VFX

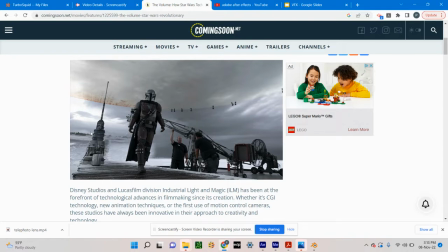Because the natural light, the actual world is projected onto the screens, the LED panels. You don't get that green reflection off of his mask or his clothes.
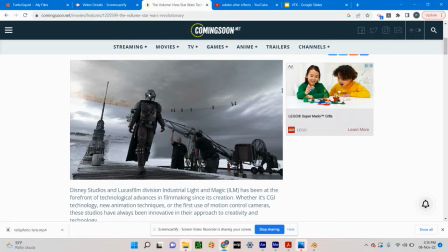You can see right here. It's reflecting the natural light that matches the background. Okay. That's the power of the volume. That's how they're doing it now.
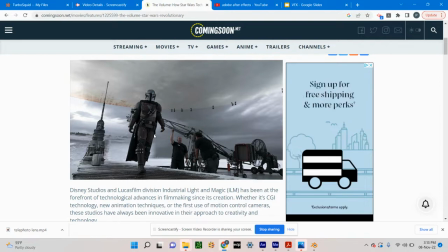That's the latest cutting edge visual effects. The volume. They're using the Unreal Engine, right? They have these hundreds of LED panels linked together, synced, right?
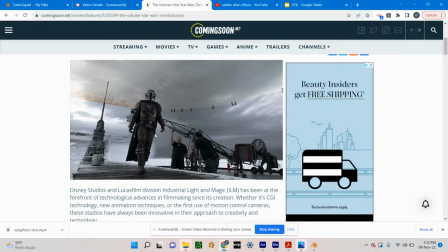It looks like a painting, but it's not. These are LED panels.
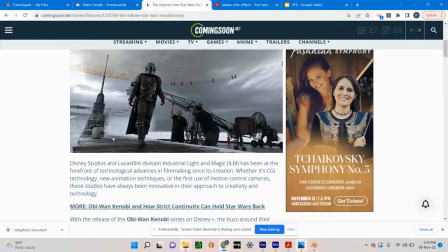And it's a picture-perfect shot, ready to roll. The actors can act within this environment naturally. They can bring in a spaceship in here if they want, 3, 4, 5, 10, 20, 100 moons.
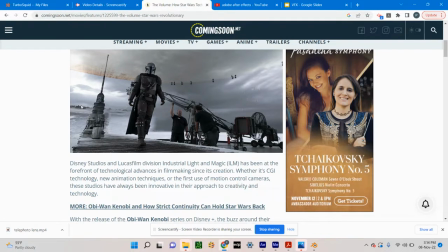They can have crazy alien birds fly around here and it'll look natural. They can change the sky to a storm on the push of a button.
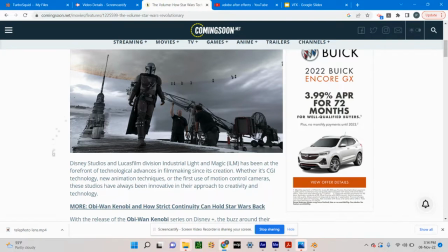It'll look natural. So that's where the industry is right now.
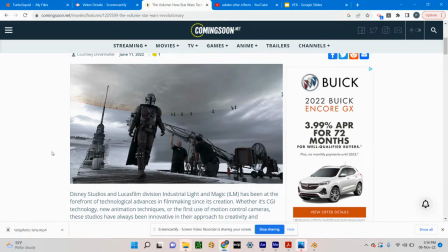That's where it's moving towards. The Unreal Engine, the volume.
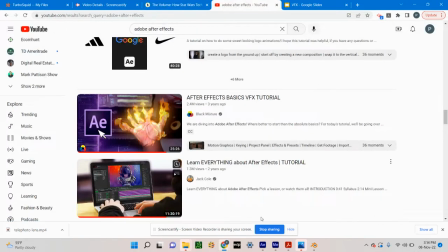Traditionally, we have After Effects,
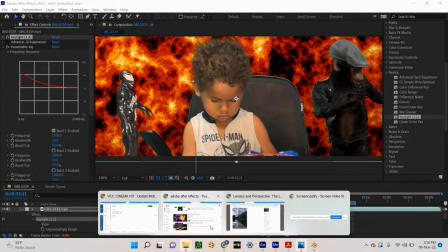3D Studio Max, stuff like that, and that's what they use to create these visual effects. it's so
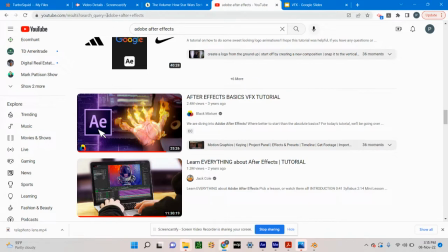it's very common I'm on YouTube right now and I just did a search Adobe After Effects and
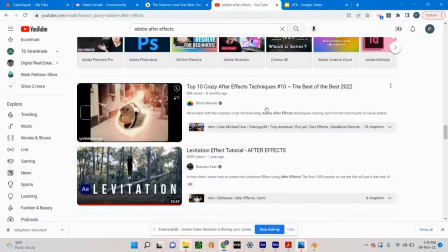you get hundreds of tutorials after effects techniques after effects levitation
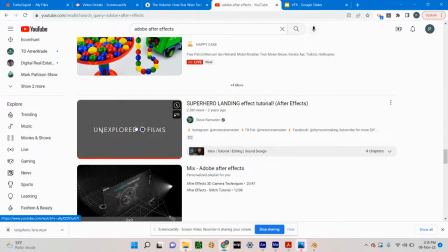the hero landing in After Effects boom All right.
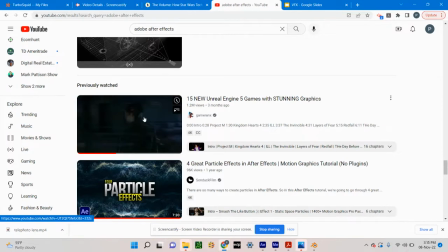These are Unreal Engine games, stunning graphics, particle effects.
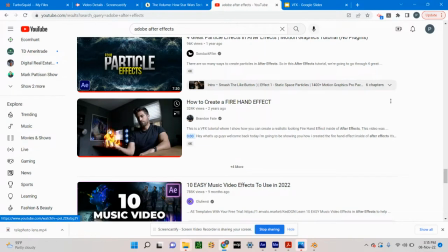I did this one myself. The fire effect. It was great. Fun.
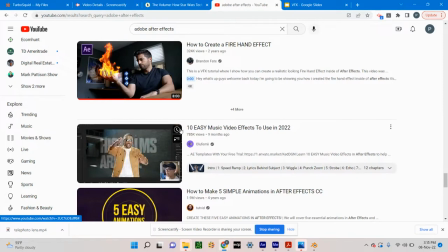I also blew up a car. I did a missile strike, a simulated earthquake. What else? there's anything like i said that doesn't happen in the real world in real life we recreate
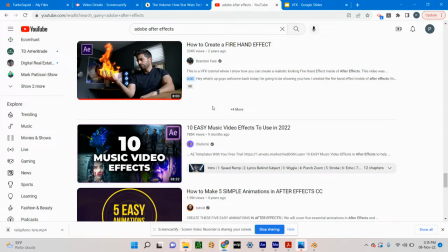it or create it in uh with visual effects computer generated all right it's done post-production usually unless it's the new latest
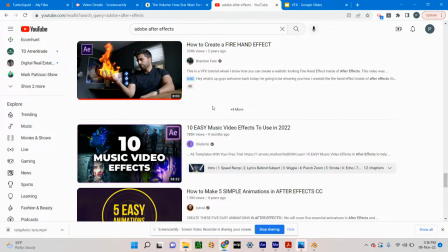volume using the unreal engine okay then that's shot in real time and they can uh they can still do touch-ups on it uh in post but they're they're usually there's no need to in the volume and
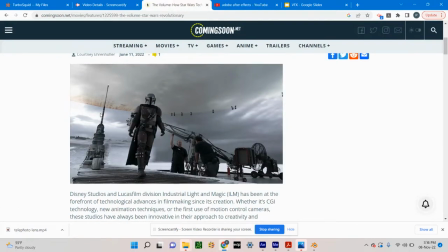what they do is they put real objects in the room like this tower right here with the actors. You can see this deck is real and the actors have a realistic environment to get a realistic performance in a realistic simulated science fiction
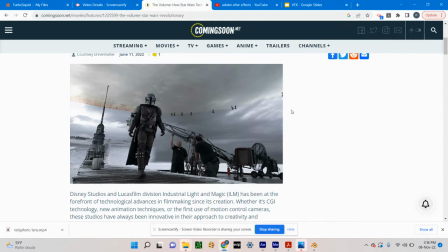ambient environment that can be changed at the touch of a button, every aspect of it, the lighting, everything, movement.
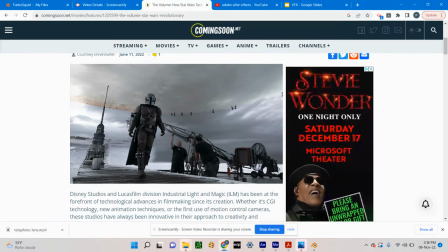And as the camera moves, also, they can program the Unreal Engine to sense the motions of the camera.